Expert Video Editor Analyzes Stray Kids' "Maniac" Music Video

All right, yo, I'm too excited for this video. Wait, we got it on the laptop. We're about to hit wait What just happened?
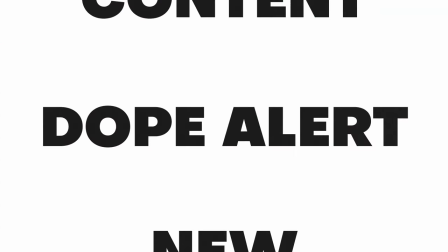[0:06]
Oh my goodness. I played a different video All right,
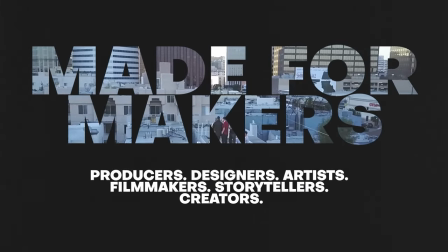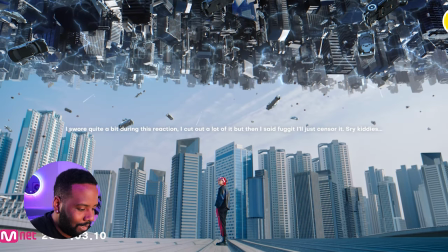[0:20]
we're just we're just hopping right into we gotta hit play yo, holy You guys see this intro shot this thing looks like spider-man versus dr.
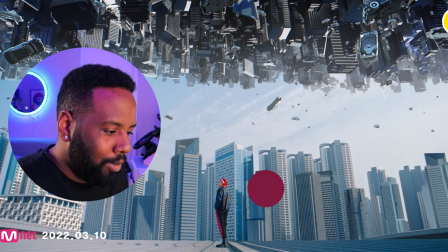[0:28]
Strange. We got the mirror world going on We got this red and blue color scheme already. We're in for a treat.
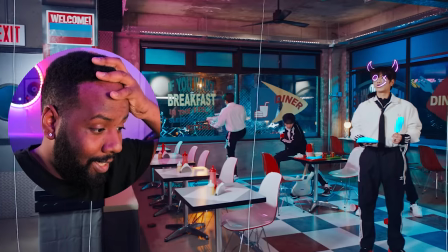[0:34]
Oh my god Yo, yo What the oh my goodness yo,
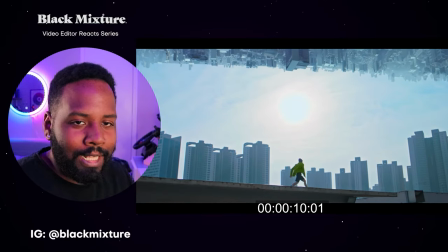[0:40]
okay I gotta hit pause on this because we are at 10 seconds into this video I gotta say
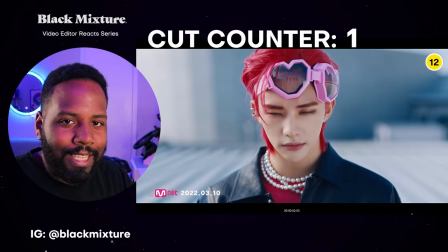[0:46]
we got some Gen Z pacing going on this thing is just fucking cutting every few seconds No,
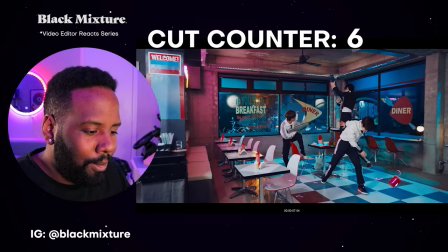[0:51]
every second like we got 13 cuts probably in the first 13 seconds. Oh my goodness.
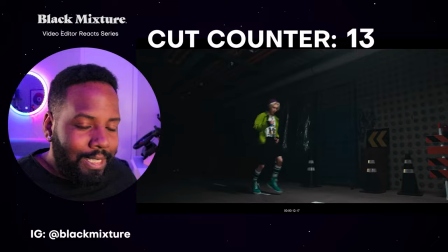[0:56]
My lips are fucking salivating Yeah, holy shit. That's right 10 seconds in all these scenes hitting like Bop, bop, bop!
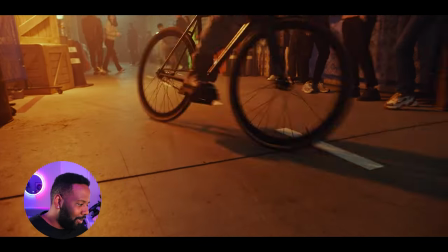[1:04]
Yo, okay, I gotta say already that little tire spin right there with the dust coming off of it.
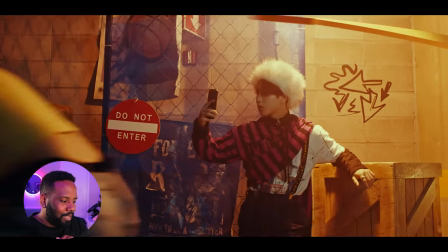[1:09]
Nice use of After Effects there. Yo, and then we got these 3D elements mixing with these 2D elements.
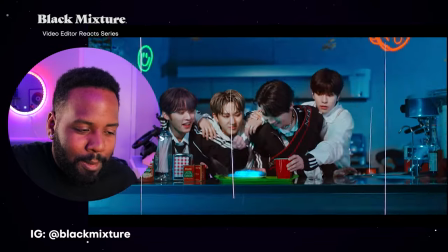[1:15]
Just, I gotta say, some of this doesn't look like it's fully composited on, but at least it's motion tracked,
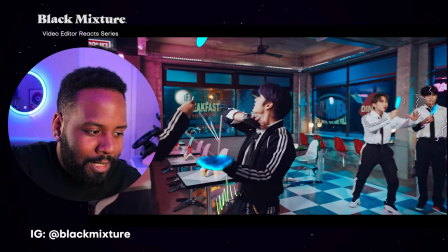[1:20]
which just gives them that much more dynamic movements and makes it look like it's still a part of the scene, even if the colors are all over the place. And hey, it wouldn't be a kpop music video if it didn't have some 2d scribble animations for dance moves You guys want to learn how to make
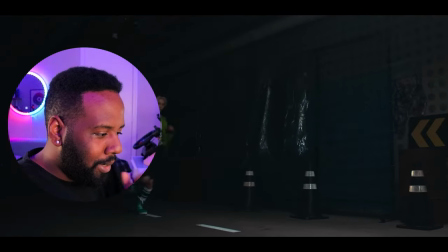[1:33]
your own check out this video that we got on the channel mad props Bong Jae-yop for just killing another music video if you guys don't
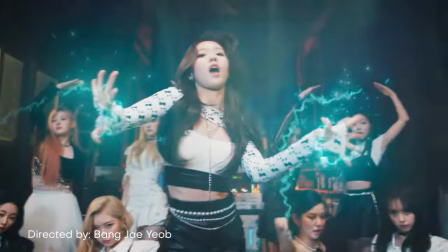[1:40]
know who he is He's just one of the dopest music video directors coming out of South Korea right now And this is probably the reason why I think
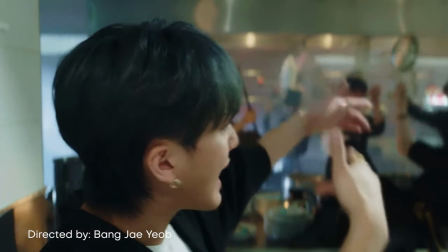[1:47]
most Korean music videos are just like on a whole nother level from American music videos I'm super sick and the next character reveal with the
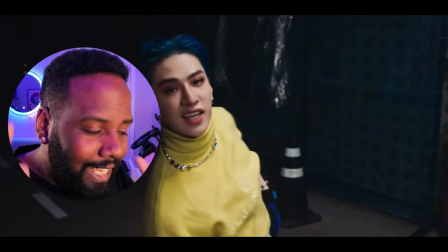[1:54]
f***ing Oh with the cake dude, where does it come up with these ideas?
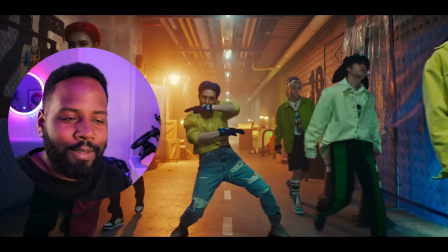[1:59]
And then just super subtle the color schemes are on point because if you guys can tell look at this We got blue gloves and a yellow
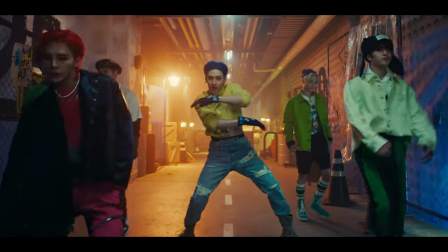[2:06]
shirt and some blue jeans And that's just adding such a dope ass contrast to make the scene really pop not only that But we're inside of some
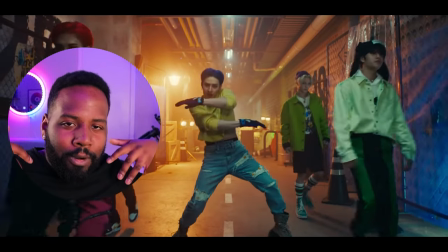[2:13]
sort of alleyway all of a sudden We got all these characters just perfectly blocked out where they're walking together Oh my goodness,
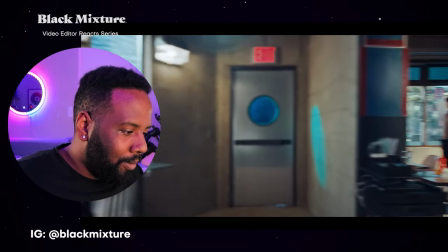[2:19]
and then the camera dude super dope ass tracking over to the right to a whole another scene We're in the diner Yo, bro, did you fucking see that? Oh my goodness Oh my god, yo, holy okay, okay,
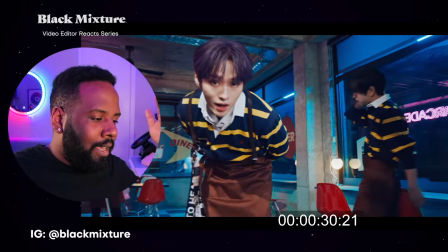[2:35]
dude another match cut because why not we can just make it day to night Instantly like that and also yeah,
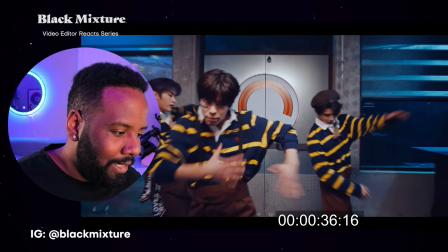[2:41]
okay I feel like some people are gonna miss that scene because that happened super quick I don't know if you saw that take
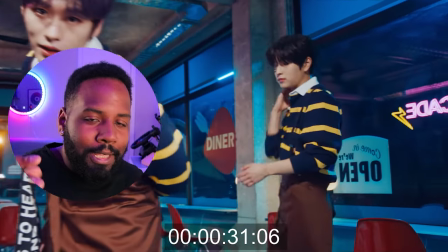[2:47]
a look at this right we're in the diner scene We got these guys dancing and then bam you got a train just swooping in in the background
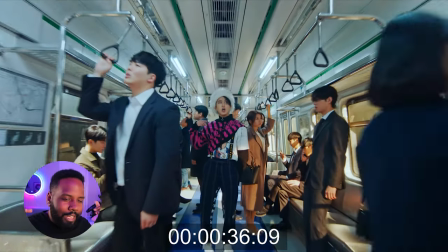[2:54]
there Like behind the windows and then that perfectly transitions to the next set that we have in which they're on a subway train all of a
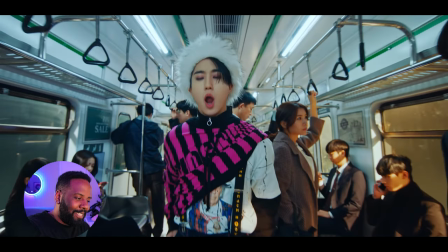[3:02]
sudden Yo, take a look at that subtle ass maniac branding right there. Nice touch, dude Super nice touch, bro. And then check this out.
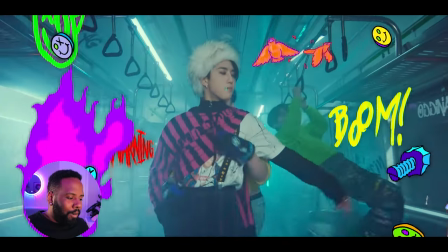[3:11]
So we got right here the wipe transition where it's perfectly matched with the character They're covering up the front element.
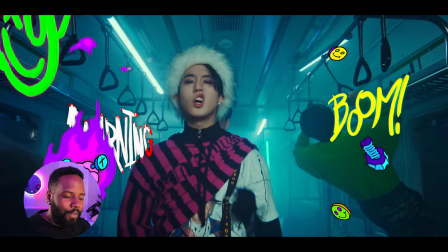[3:16]
Oh my goodness, this is super sick. Already, the amount of dope video editing techniques and the directing on this is so on point.
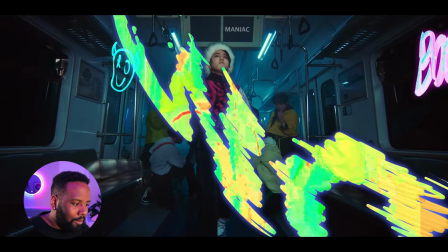[3:23]
Oh my goodness. And more 2D elements inside of this perfectly lit subway scene.
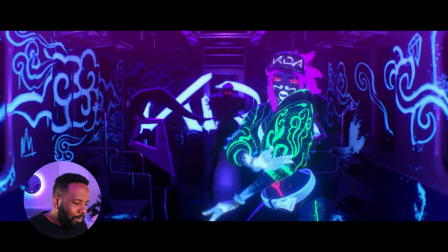[3:29]
Yo, I don't know if you guys saw the KDA League of Legends music video, but this is giving me some KDA League of Legends vibes right now.
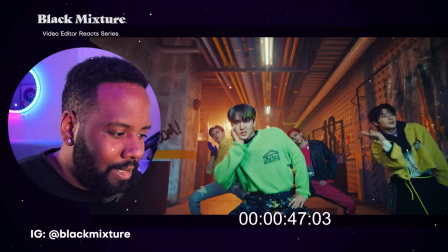[3:35]
Dude, this is super sick. Yo, and then the perfect use of these zoom ins and zoom outs where we get this like kind of parallax feeling with the background.
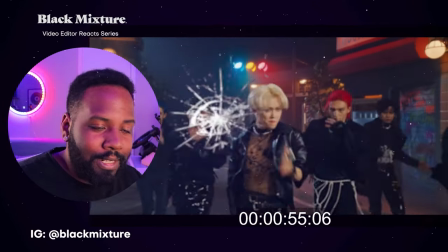[3:43]
Yeah, okay another set change another costume change and then some more super dope ass camera work towards Just pushing in and pulling out
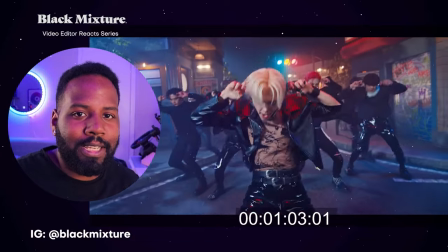[3:51]
it's as if the camera right now is its own Energetic movement element in its own and this is something that Bong Joon-yuk is known for doing really really well
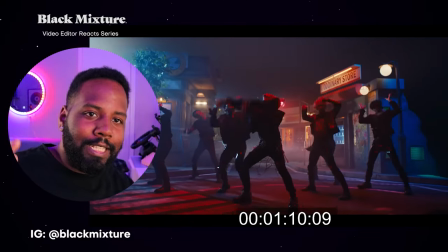[4:00]
It just makes every single scene hit that much more look at these dance moves were bam It's not like they're just hitting a dance move It's also
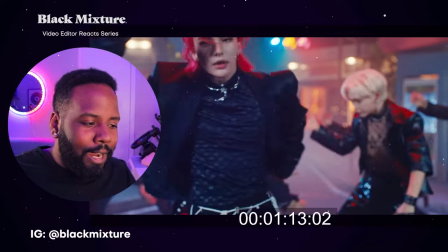[4:07]
affecting the camera movement which in turn is affecting the entire visual field that we got This is some next level video directing that I want to
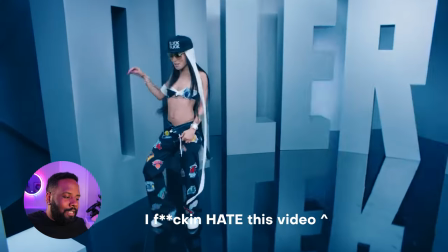[4:14]
see more American directors do and for some reason I don't know why they just get lazy and instead decide to put them in just some sort of sexualized outfits all the time So yeah,
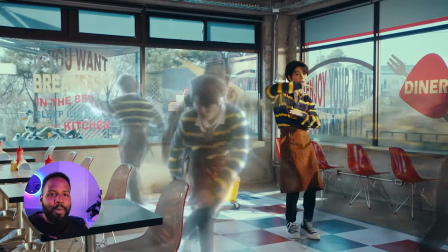[4:23]
I don't know that that's just my take on it. Yo, okay. Holy Oh, wait, yo, you guys did you freaking see that?
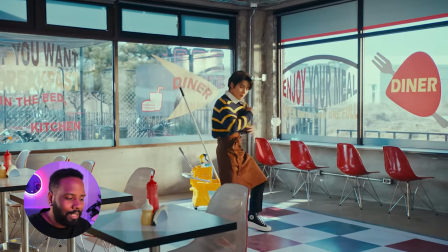[4:30]
Oh my god, yo going back We got to play that scene again We got him turning into Doctor Strange soul leaving his body with the camera movement,
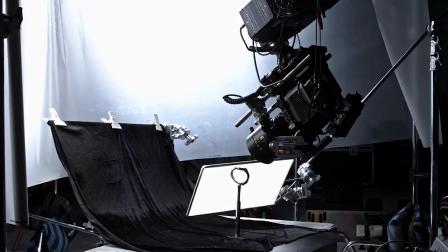[4:38]
too But yeah, this is something that's only possible whenever you got a motorized camera rig so you can replicate those exact camera shots over and over again and then repeat these takes and then all of a sudden be able to Composite in these different characters and elements into the scene.
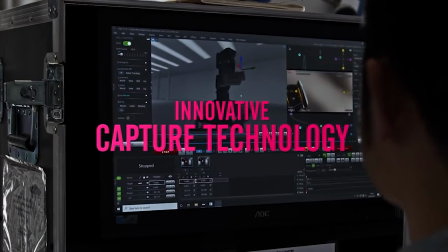[4:52]
This is too freaking cool This already tells me that he has a motorized camera rig and then for the editors to go back in to composite this in This is just too freaking sick,
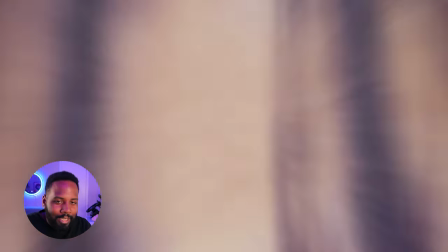[5:00]
dude. Oh my goodness, bro And now we're going into his mind all of a sudden But now we also got these
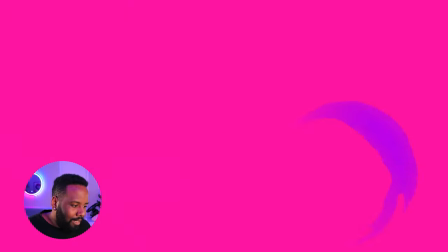[5:06]
super sick 2d elements and brought back in and some more parkour because why not?
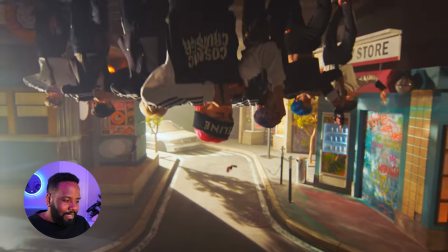[5:11]
You know, let's let's just hit him with some parkour and some fully 360 camera transitions All right One thing you guys got a note though.
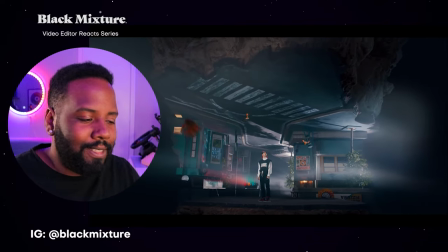[5:19]
Take a look at that background before we had this facing another direction It was like flipped upside down
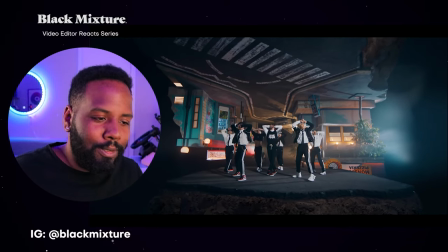[5:24]
and this right now is telling me that they're probably using something like a green babe
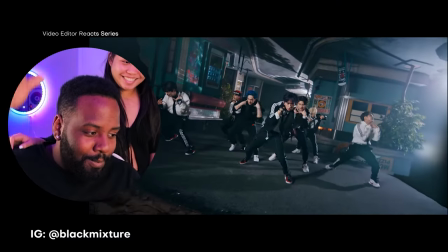[5:30]
What's up? You're just gonna come into the video and just and just pour your water Oh my goodness, babe, you gotta check out this scene if you're coming in.
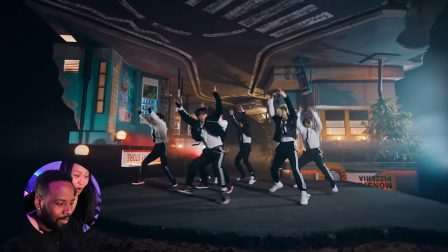[5:39]
Come on. All right, let's see. Take a look at this, right? Look. Holy s**t. Oh my goodness, right?
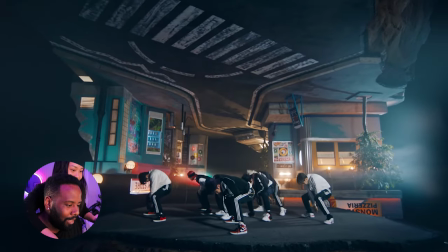[5:43]
I'm thinking that they're using maybe like Unreal Engine to create that 3D background that's perfectly tracked up to the scene.
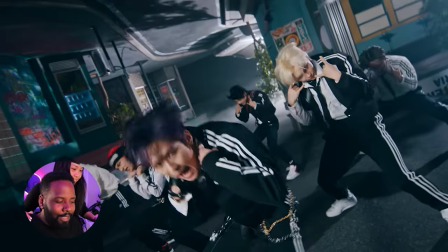[5:50]
And then they're getting to play around with it even more with all these camera movements. Oh my goodness. And then the performance, yo, they're just bringing in all the energy like they usually do.
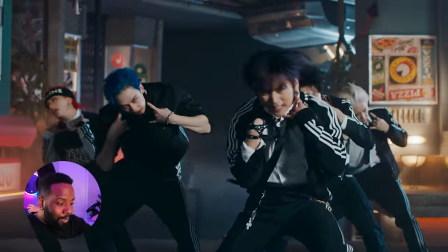[5:58]
A whole lot of dopeness. Yeah, oh my goodness. And we got some more match cuts.
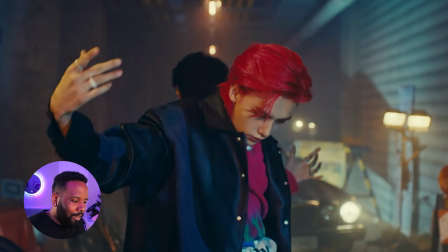[6:02]
Yo, I gotta say hands down mad props to the editors who were able to mix this high energy fast paced
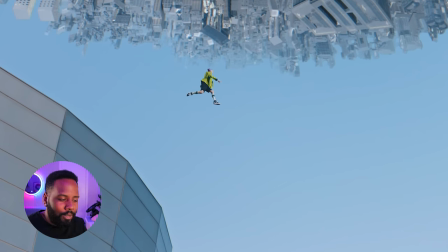[6:10]
Editing and camera motions with some of these slower solo shots to where we can really get a sense of these characters.
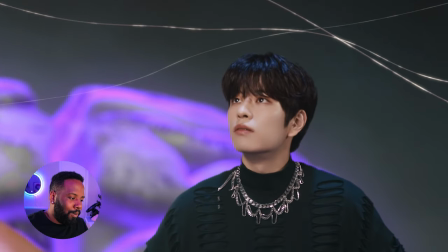[6:15]
Oh my goodness This is so freaking cool Yo,
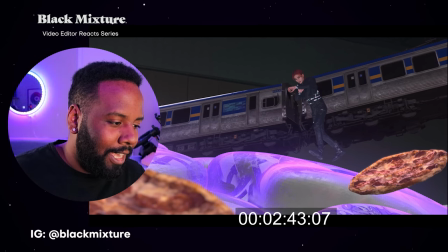[6:19]
okay I gotta pause this right here though out of this whole three minute video like everything looks super clean Composited but alright, we got it. We got at least rag on this one scene right here because as you can tell you that what is going on here?
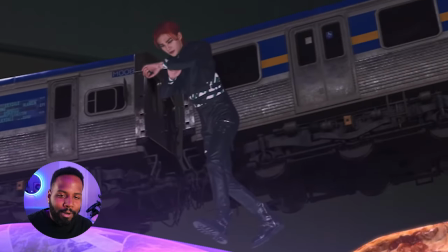[6:31]
We got a train and then we got this guy who's like in all black, but he's like not fully composited in there Well,
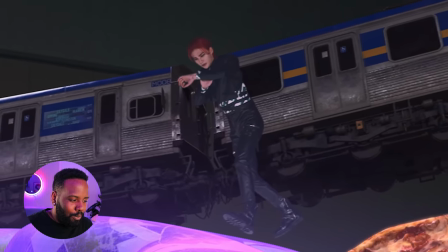[6:38]
so we can clearly tell that this uh this background and whatnot. It's not really working out.
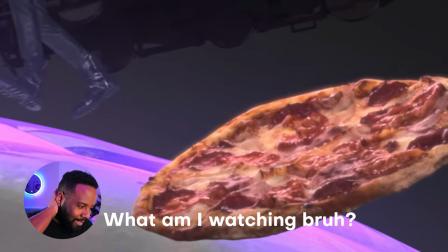[6:42]
Wait, that's a f***ing pizza Oh my goodness some pizzas Where do they come up with this?